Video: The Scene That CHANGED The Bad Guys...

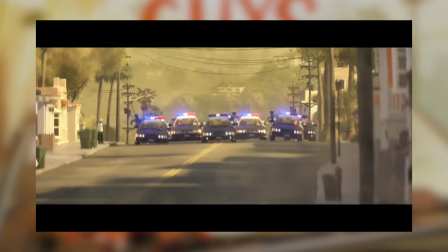0:00 You know, I've been holding off on making this video cause The Bad Guys isn't out on DVD yet.
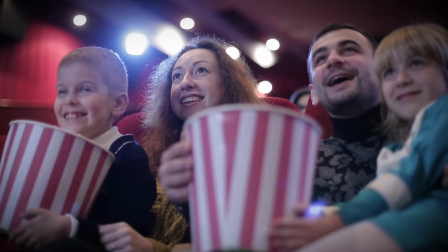0:05 And with it being a cinema release, I can't find any more footage than just the trailers.
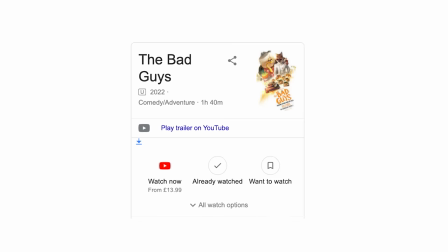0:10 Except apparently I've been living in the days of old, cause it turns out most movies are available pretty quickly on streaming sites before even the DVD release.
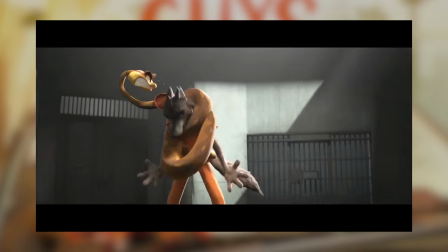0:18 What the hell am I waiting for? It's the scene that changed The Bad Guys.
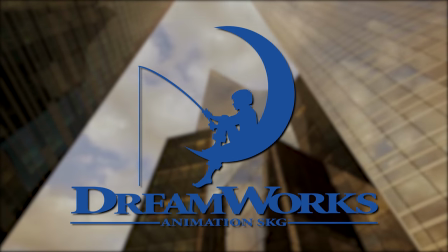0:23 Dreamworks after a lengthy run of corporate rearrangements and a release of films with debatable
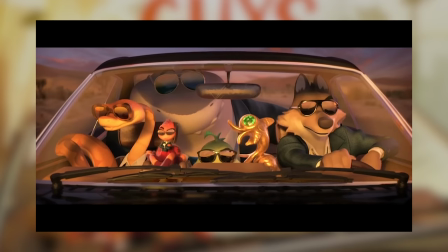0:28 quality has finally come around with a giant W in the bad guys.
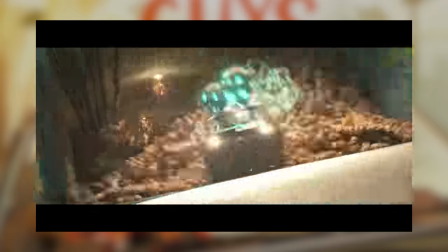0:33 Catching our eyes for it's unique art style, solid sense of momentum in the animation choices, and hey, the narrative's incredibly fun too.
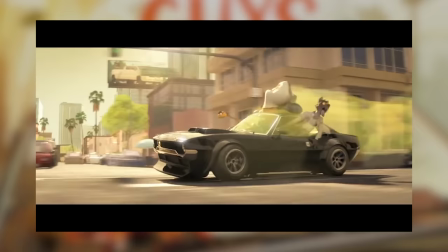0:41 The people like it a lot. And there are many outstanding scenes to highlight as the best.
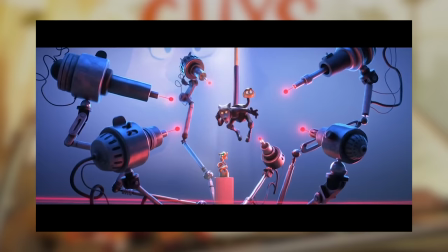0:45 The intro chase scene, the first heist sequence, the cat up the tree scene, a million gerbils,
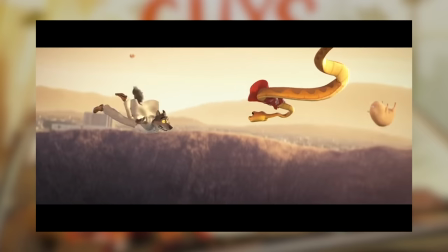0:51 the ending, but the one I wanna talk about this time around isn't the emotive dip or a heart-to-heart.
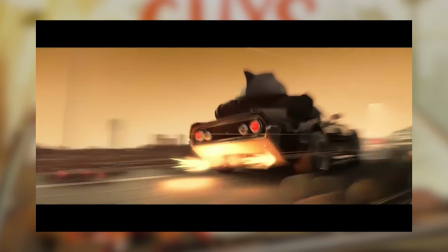0:56 Instead, it's an action scene. As one of the biggest successes this film achieves is its quality of animation and all the little flares within them.
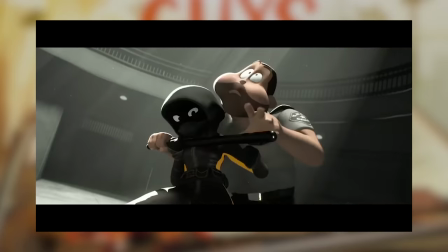1:05 Not to mention the creativity. So let's showcase them in the most bad guys scene there is in The Bad Guys.
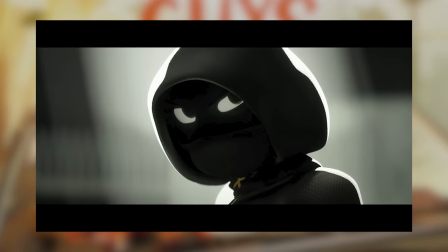1:11 It's the reveal of the Crimson Paw. We land ourselves in prison.
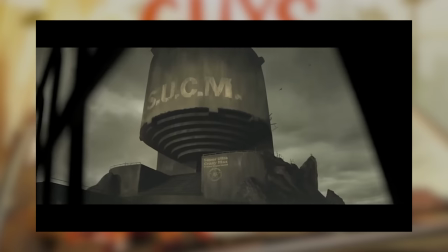1:16 These are the bad guys after all. Though leaning up to it has been an hour and one minute of narrative.
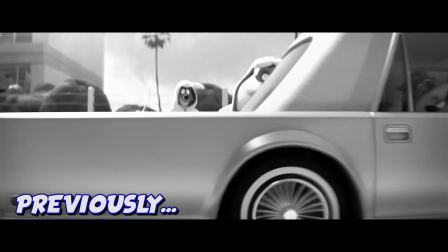1:21 The bad guys are recruited to try and be good guys, they do good things,
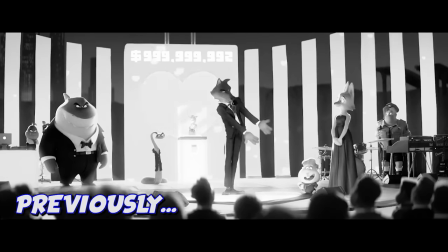1:24 our protagonist Mr. Wolf is starting to turn, and sabotages the bad heist the rest of the team were planning in secret,
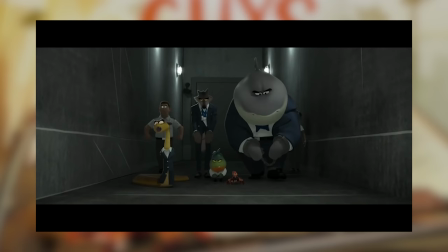1:31 only to be double-crossed by the one who recruited them in the first place. So now they're imprisoned for a crime they didn't commit, with a leader who's turned to the dark side.
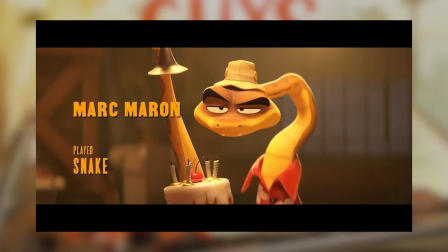1:40 Uh, light side. And Snakey here, Mr. Snake- wait are they all seriously just named as Mr. and Mrs. Animal?
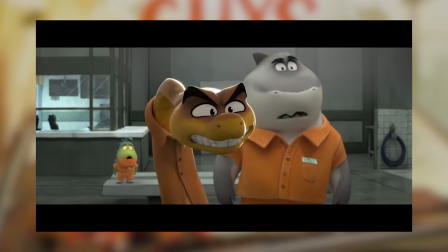1:46 Huh. Is the least impressed. It's the confrontation break-up section of the movie.
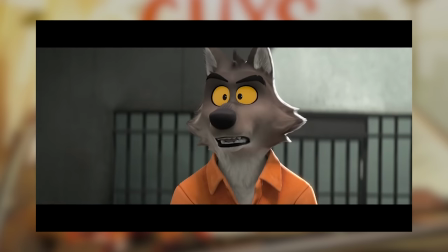1:52 And the crux the whole premise.
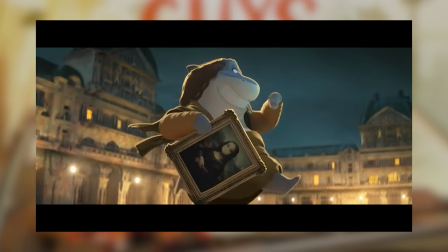1:57 It's a society of animals where species dictate your path in life to a significant degree.
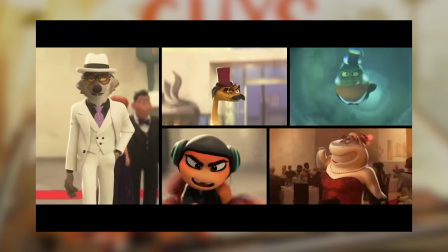2:02 And being a literal tarantula, shark, piranha, snake and wolf, this is just the cards they've been dealt with.
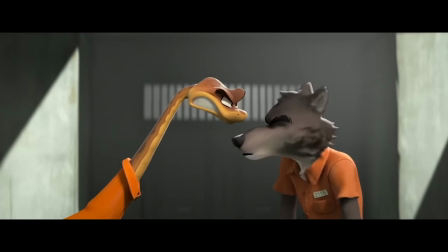2:09 But with Mr. Wolf's new revelation, maybe I don't wanna be a what? A bad guy? Don't wanna be a bad guy anymore huh?
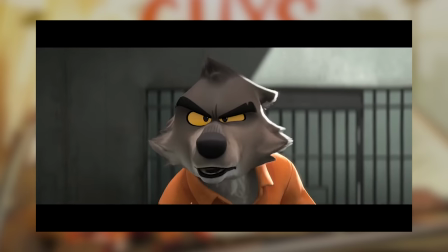2:15 It heats up until Wolf says maybe the gang truly ARE holding him back. And now it begins.
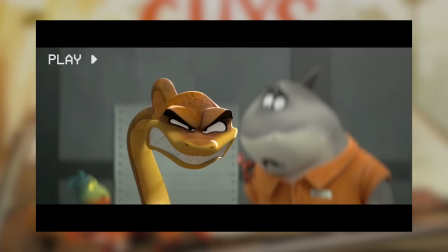2:22 Snake lunges at Wolf coiling his body around him midair with a little bit of smear framing halfway to really highlight that sense of motion.
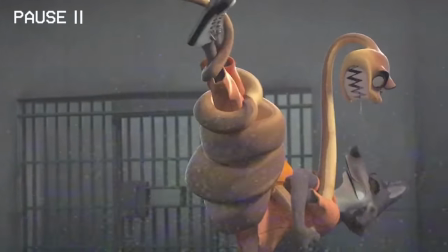2:29 Not to mention using the creativity of a snake's body to be able to stretch it however they want to.
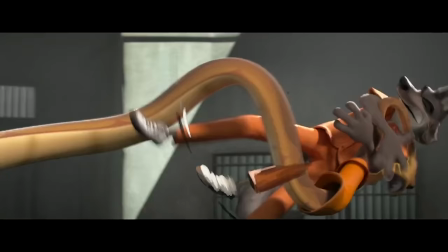2:34 Having his face linger up and above as he delivers his line. In one one second move,
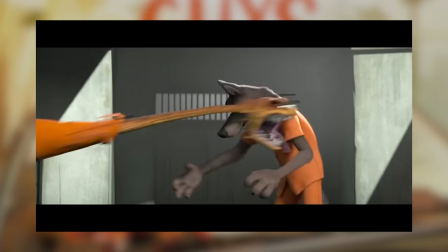2:41 giving us a chunk of creativity as well as merging 3D CG animation with traditional 2D animation techniques in there a little.
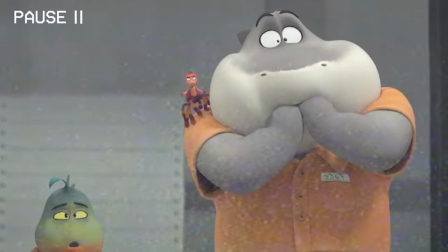2:48 The rest of the gang are stunned, as the officers now have to intervene,
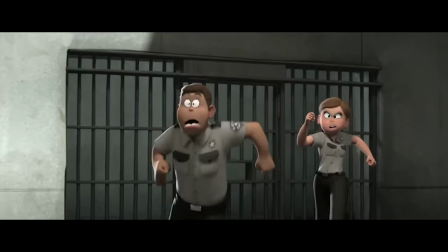2:51 having a particularly animated running cycle as well as teeth that pop from small molars to a real mouthful.
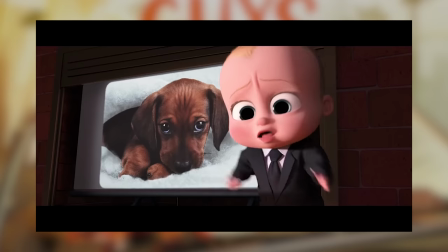2:57 Kinda reminds me of the Turning Red Art style, but it's still nice to see a pull away from the norm Dreamworks movies have been covering for a while now.
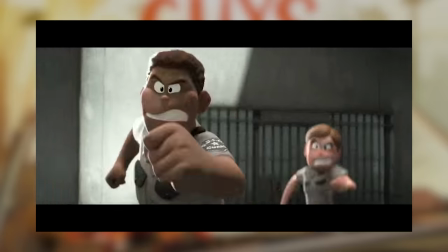3:04 I'm always in favour of something refreshingly new. The fight continues with squeezes and punches until they're split up with...
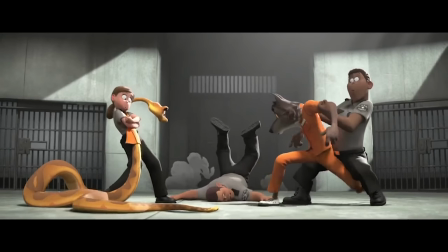3:09 Prison is no place for fighting! Tell that to him!
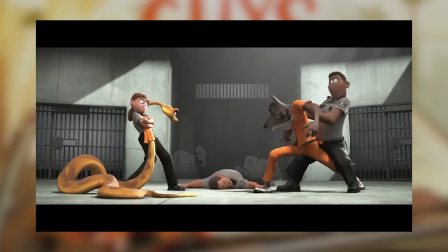3:14 Energetic, succinct, and gotta love the little addition of the villain glancing at each other in sync. And all those expressions.
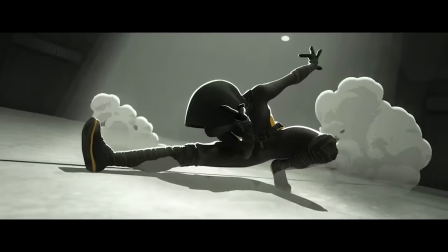3:20 But of course it's time for the reveal of what we're really here for. And the animation really goes ham here.
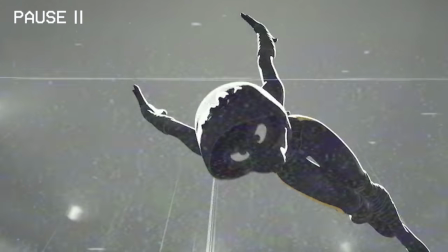3:29 The 2D impact flares, the anime style motion lines, the bright blue to glow them up and add to the silhouette design they've got going on.
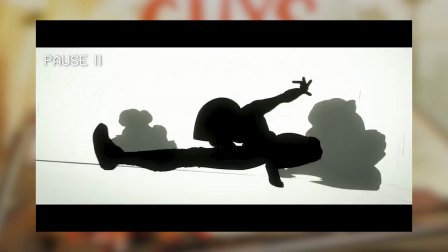3:36 The smash cut to a full black and white sheen, it all comes together to make an impact of an entrance. All about speed and presentation. Not to mention the smoke effect and hero pose.
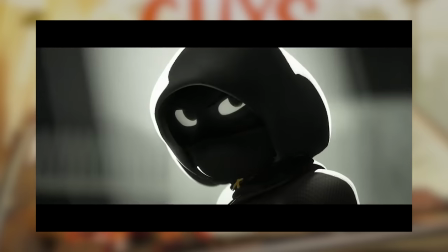3:46 Followed by a 90 degree turn as they look past the camera.
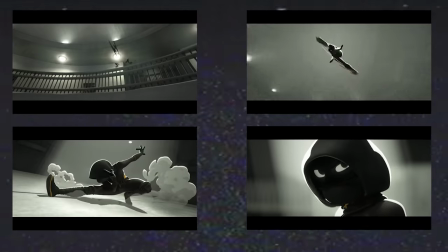3:49 There are so many elements coming together for this small micro moment, whilst editing it together to feel as grounded as possible.
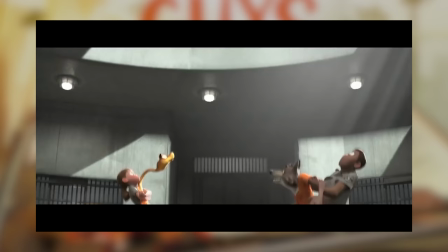3:56 It's meant to feel like a single fluid motion of a shot. Though there's a match cut in the tilt upwards, and there's that shaky cam perspective when they're on the ground.
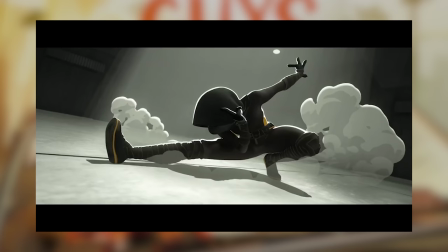4:03 Watch it again.
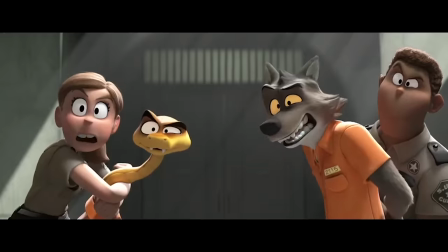4:09 Oh, just beautiful! And it only continues.
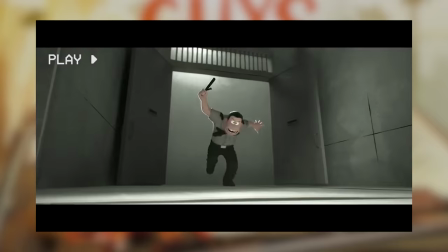4:14 Let's list all we can see. More 2D impact lines like a comic book movie, or like the little flares of Mitchells vs Machines.
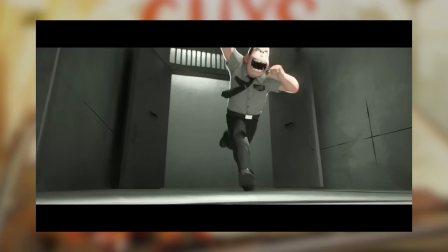4:20 I guess it's the new trend of hybrid animation techniques. Giant signalling from the guards like real cartoon characters which is just a lot of fun to see.
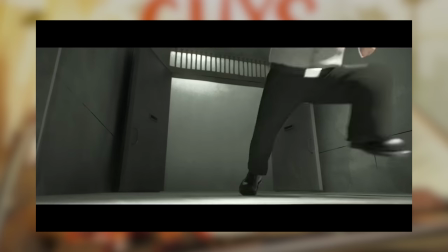4:28 Another hidden cut as the camera swirls from one door to another.
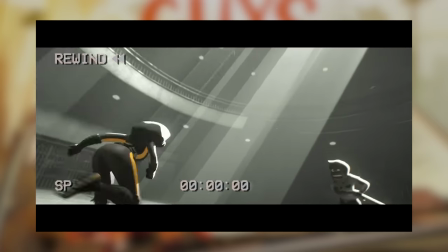4:31 Smear framing as she ducks under the swing and sprints away from the camera, it chases after her to build the momentum of the scene as she bolts into action.
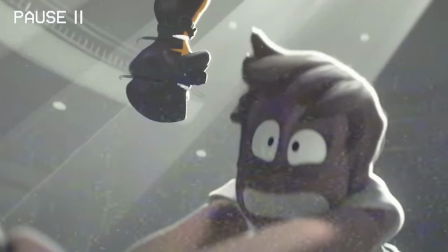4:39 Closing in when she reaches guard 2, and this time going over the top.
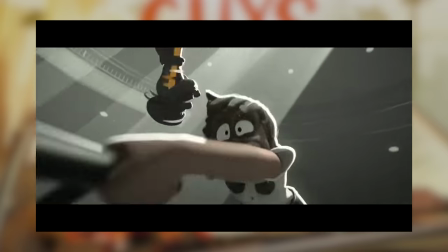4:43 Both times we see the guards reactions right in the foreground, but now the guard is keeping up, turning to keep their head on target as we follow the eyeline to the Crimson Paw 2.
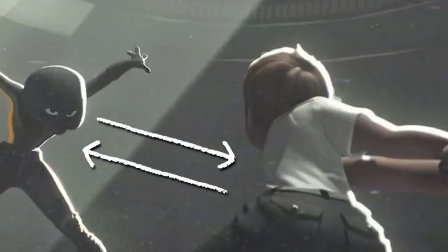4:52 The guard now blurred as they're not the focus in this motion anymore. Putting in a digital depth of field to direct your eyeline.
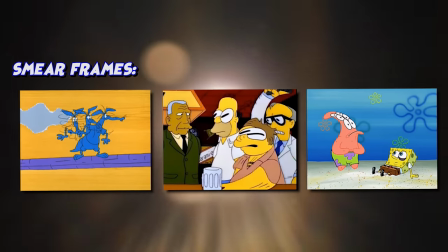4:58 And swinging again, look at this glowing trail line, so dynamic, and it's a smear frame, and it really delivers the power of each attack coming their way.
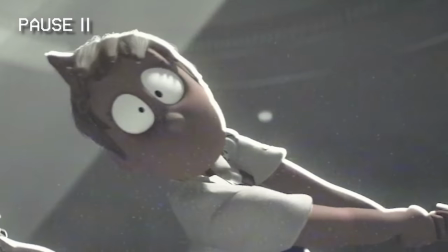5:07 And again the other way, she swings out of frame.
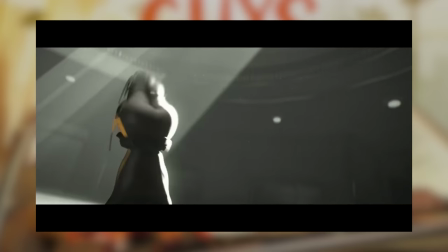5:10 Finally overbalanced as her foot implies, all the while the Paw cartwheels right to the camera, covering up the whole frame ready for a cut.
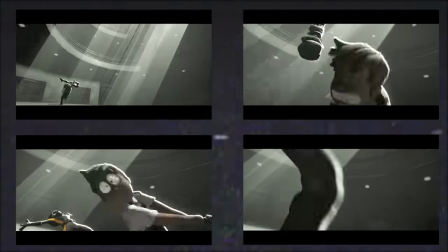5:17 And all that in just...
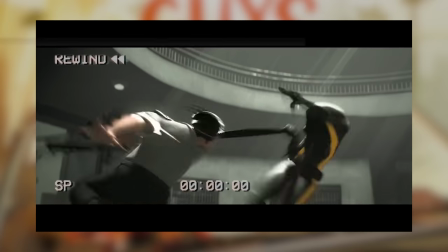5:22 Hey look, it's a cart! Time for a whole new approach for the action sequence.
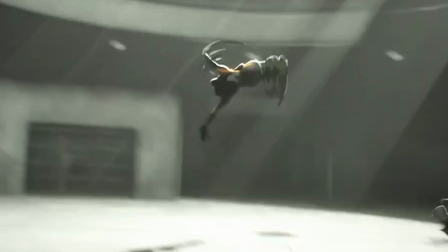5:26 Now we're wide as Crimson Paw is backflipping feet into the air, continuing with those smear frames for every little bit of limb motion.
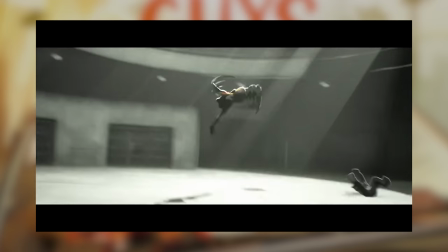5:33 Though it's not classical smear frames in the way of entire limbs appearing, for the most part it's just a little bit of running colour swerving from the motion and leaving a trail.
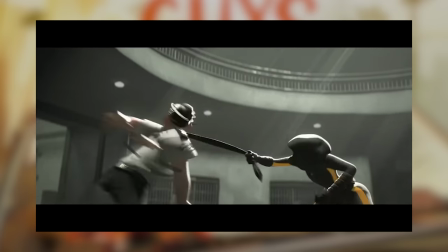5:41 But sometimes there are phantom arms. Anyway, now we're getting environmental. Using the guard's own tie to spin them round and kick em a few times.
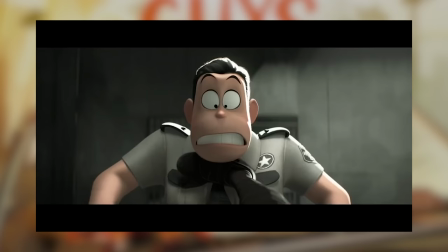5:50 And with that final kicking, posing out as much as possible as a few teeth pop out and they full right back into a cell.
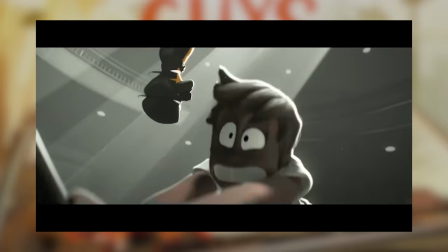5:57 A mission directive has been established. But how good is an action scene really if it's so one-sided?
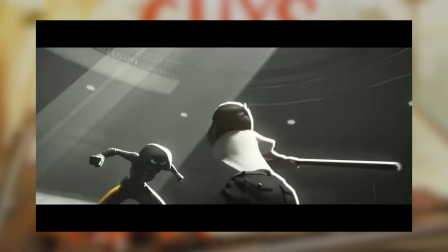6:02 Let's add a little tension with a little mini-loss midway through. And we can see it coming with this preemptive shot of Guard 3's plan.
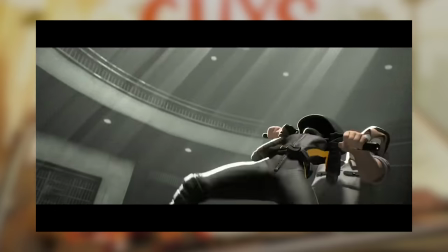6:09 Pushing out the baton sideways with all the action lines. Readying to headlock em. And it works for but a second.
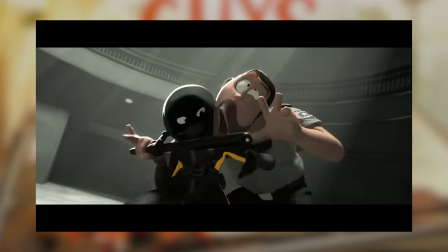6:16 Kicking out both legs for a bit of imbalance before finally having to use those arms to get some work in.
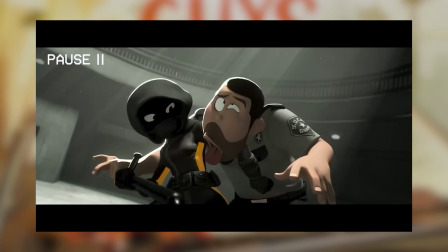6:22 Elbowing them in the gut for the most expressive facial features we've seen yet completely winding them.
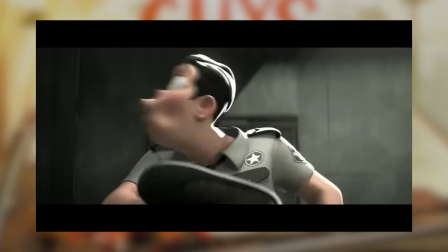6:27 And the tables have turned so quickly once again. But let's keep it creative! Seems to be the shining factor of this movie after all.
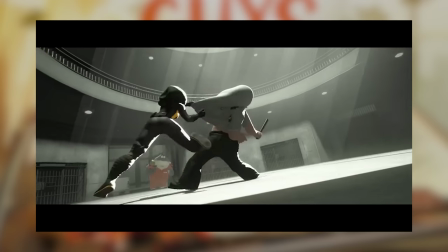6:33 Screw it! Let's use the guards' own shirt this time to blind them. Cover their face and roll them into that same cell.
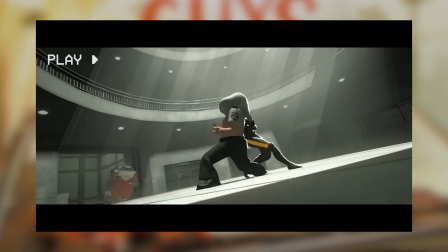6:39 All the while the camera is spinning around the subject. This is great direction in motion right here.
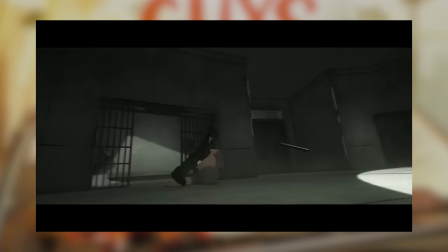6:46 Dynamic to witness and creative too. And hey, there's the bad guys stunned in the background.
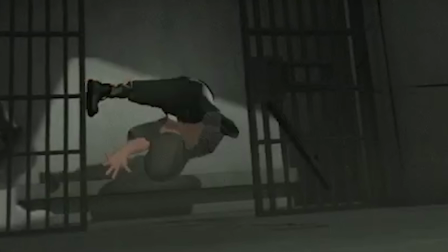6:51 Even the baton is rolling through with the occasional full circle trail line. But in keeping momentum up, our next piece interacts within that same shot.
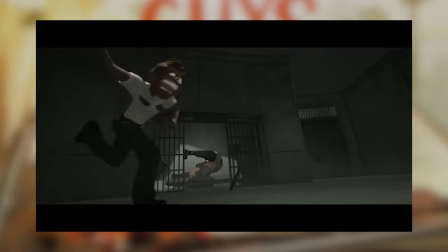7:00 Guard 2 is sprinting back into frame for the camera to follow.
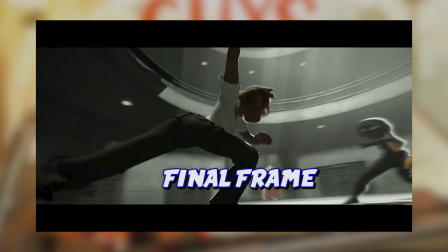7:04 It doesn't even need to finish their act in this shot, just being there as an establishment works to make everything feel so much more in sync, and certainly helps keep your eyes on the screen.
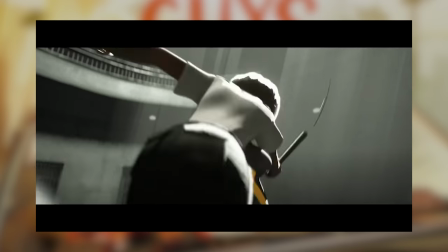7:13 This time for the right reasons, and Crimson simply throws them over the top of them, them, using the guards momentum against them.
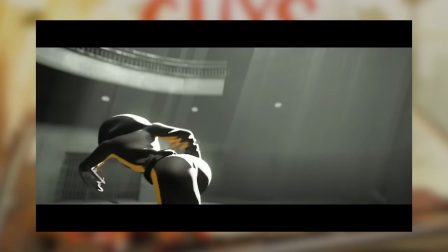7:19 Look at that brief look of shock from her. As the paw resumes to sweep the legs of a 4th guard, baton spinning again.
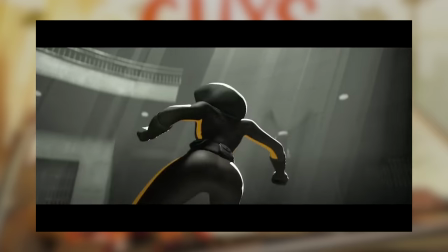7:25 You know, I'm not even sure if they actually hit, or is this just a fake out to trip them up. Either way, sweet!
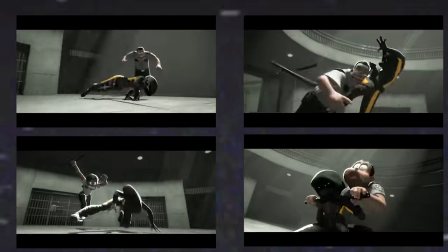7:33 And now another move, Crimson Paw is now rolling along the floor, every single move they do being wildly different from the next, so you really can't predict them.
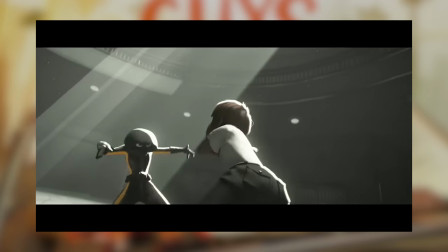7:41 And it's certainly a way for the animators to show off with the prompt they've got. Outstanding so far.
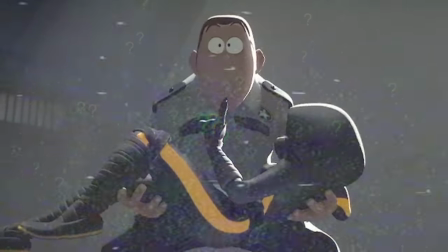7:48 Like, who would've predicted that? Not to mention the motion of the kick that follows.
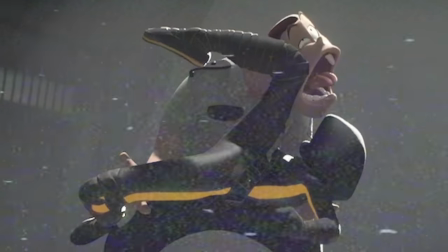7:53 It takes a single frame to reach their face, and then it lingers for several frames to really sell the impact of that hit if the uh, if the expression wasn't telling enough already.
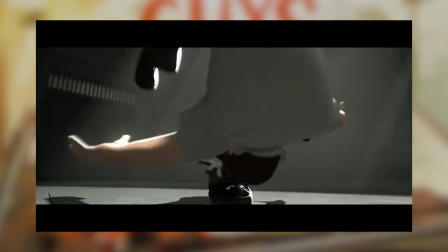8:02 And then a roll over the body for an extra flare of course. Welcome to Halfway!
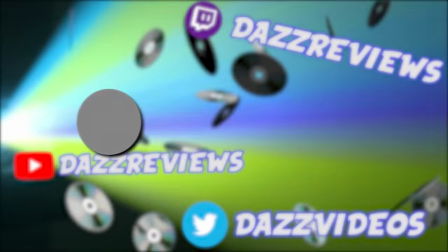8:07 Now that I've realized new movies are available pre-DVD, I'm probably gonna make more of these, so subscribe and tell me what you want us to cover next.
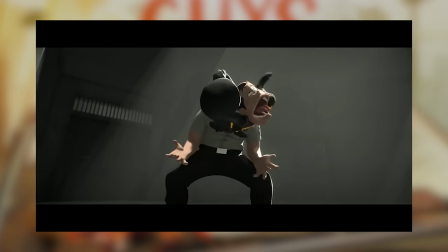8:13 You get the idea. Time for a hint of narrative.